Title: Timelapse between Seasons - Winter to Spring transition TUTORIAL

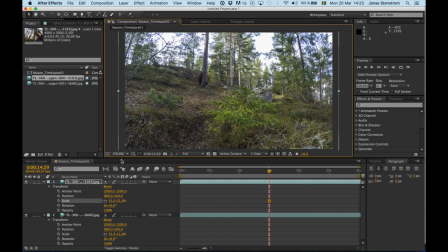[4:02]
So we have to find a frame that shows the same scene and then try to line up the two image sequences or layers so that they match as good as possible. This takes some time, so I'm going to speed up this process,
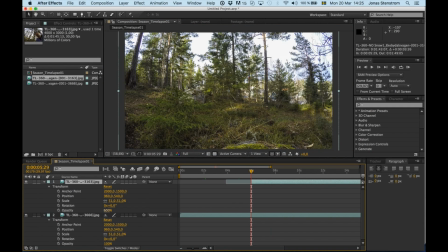[4:16]
but in short, I'm dropping the opacity of the top layer so I can see the layer underneath.
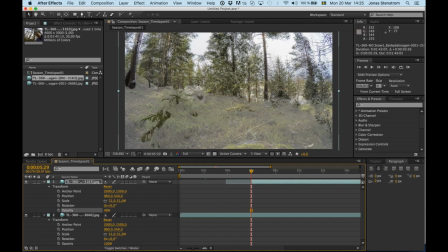[4:21]
Then I play with the scale and position to get the major lines or features of the two layers to match. To match the two clips, I suggest picking a spot along the timeline that is fairly close to where you plan to do the actual fading later.
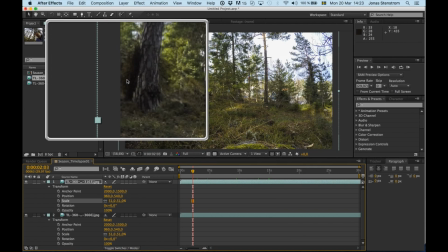[4:34]
And somewhere where you will have some distinct features, like this big dark blob or some big trees, stuff like that.
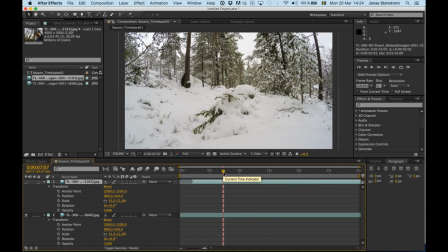[4:42]
Again, this is going to take a little bit of time, but if you do your modifications close to where you plan to do the actual fade or merge of the two clips later,
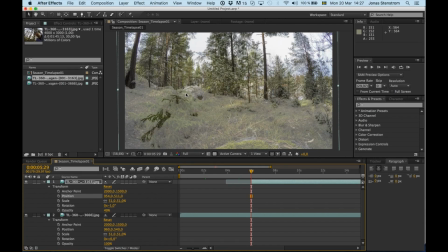[4:50]
the greater the chance that your modifications will stay good.
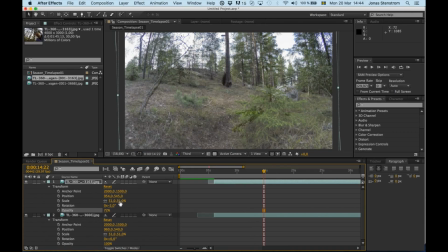[4:53]
I mean, For example, if the angle of the shot is a little bit off, or if there's something else that varies, there's a pretty good risk that the two clips won't be perfectly matched for the whole 360 spin. Plus, the time-lapse timers are mechanical and pretty simple, so don't expect extreme precision.
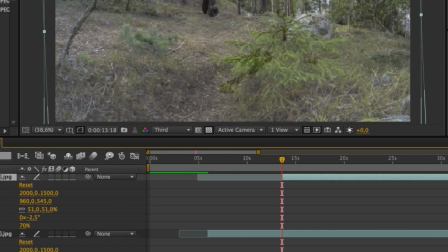[5:14]
I feel pretty good with this. Now I change the starting point of the green layer to where I want my fading to begin.
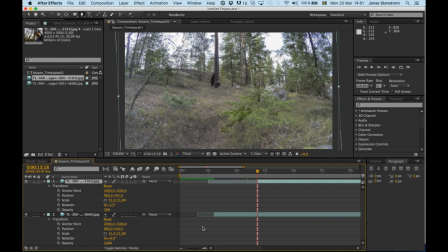[5:21]
I also double check so that the matching I just did still works here.
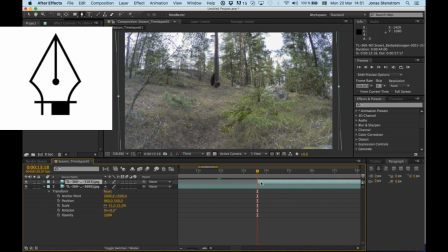[5:24]
In this next step, I'm going to be using the pen tool to create expanding masks, revealing more and more of the green layer.
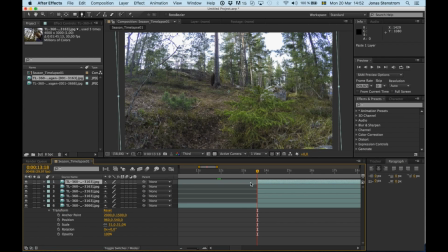[5:31]
I start by creating a couple of duplicates of the green layer, and I'm going to have each layer reveal a different part of the whole window. And then I will use the top layer to end it all off by fading in and kind of taking over the whole scene and filling in the rest.
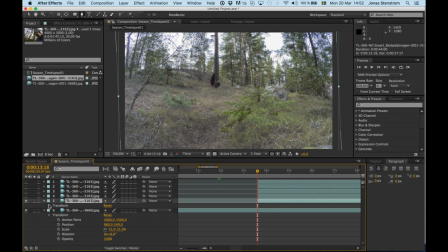[5:47]
Now, this process also takes a bit of playing around and seeing what looks good.
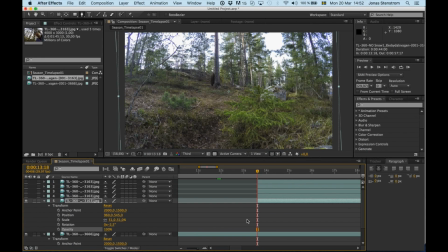[5:52]
And the way I do it is that I kind of work on it and then I export a test video and then I go back and I adjust things a little bit more and then I continue this process until I feel pretty happy with it. It is pretty hard to capture all of this in one screen record because there's a lot of trial and error going on and you would probably get all sick of me by the end.
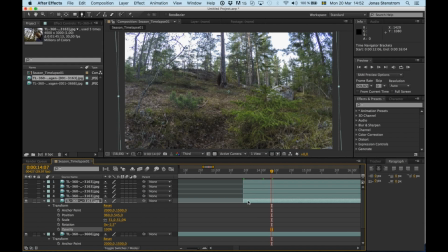[6:09]
But this is how I started. I'm gonna begin with the first layer revealing this little tree here.
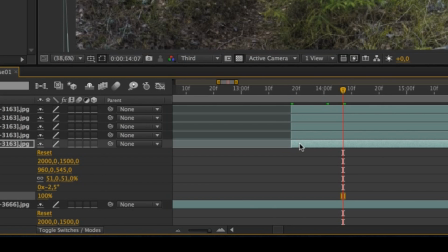[6:15]
I pick a spot a little bit in on the clip here. And then I use the pen tool to click and build a mask around the tree.
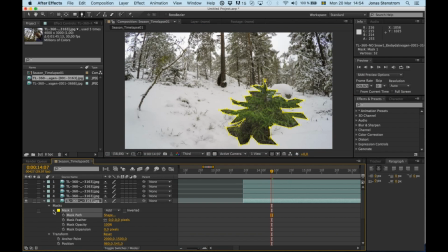[6:23]
I play with the feathering to make the edges softer. The mask opacity is also really helpful. I think I'm going to come back and adjust this more later since I'm not quite sure how this will all look in the end. And now I have an outline mask that I have keyframed.
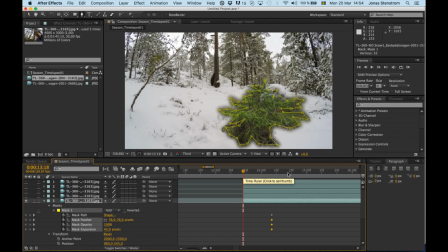[6:38]
I then go back to the beginning of the clip where I want the fading to begin and add a new path keyframe and drag the points in closer to the center of the tree where I want the spreading to start. And this will give the effect that the green of the tree is spreading from the stem out. It looks kind of harsh now, but I think I will go back and fine-tune this more later.
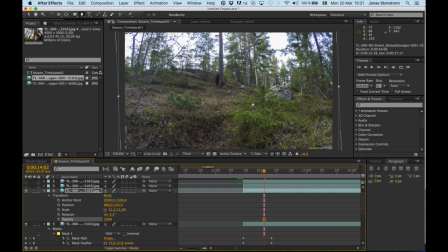[6:58]
Next, I add a similar spreading mask on the new layer on top. Remember, these layers are just duplicates from the same layer, so they're all identical. This mask I'm going to add to part of the ground, kind of behind the little spruce. Same thing, I'm just going to do a rough mask of the area that I want to expose first.
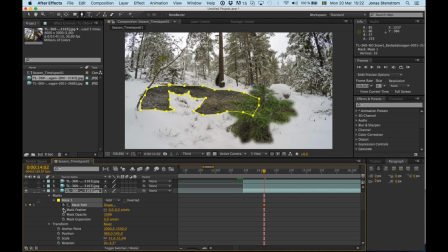[7:15]
Again, play with the feathering and mask opacity to make the fading more subtle.
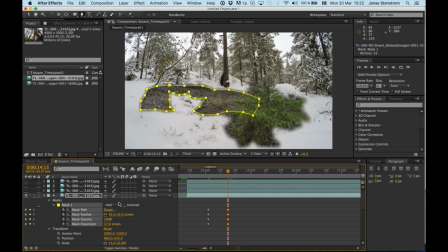[7:24]
Then I take a step back on the timeline and shrink the mask. So this way it will look like it is expanding.
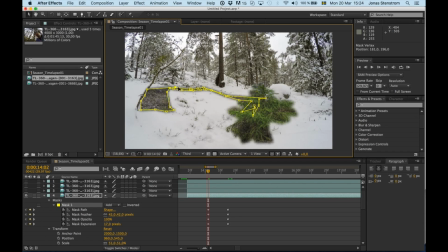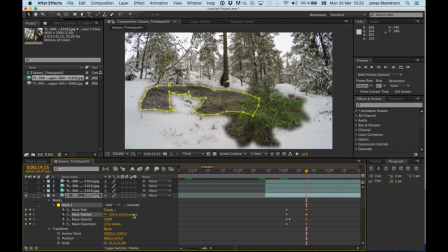[7:37]
And you can of course continue adding new keyframes after the first one you did if you want the mask to continue growing.
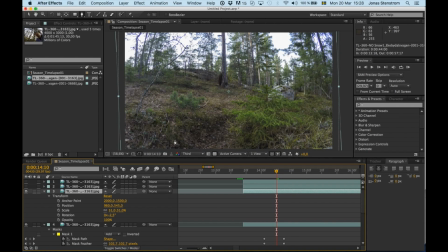[7:49]
On the next layer, I'm going to add a mask that reveals the sky and the trees in the back. I start by outlining the background that I want to highlight.
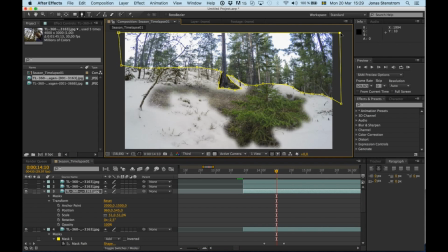And then I do the same thing. I shrink the mask to where I want it to start.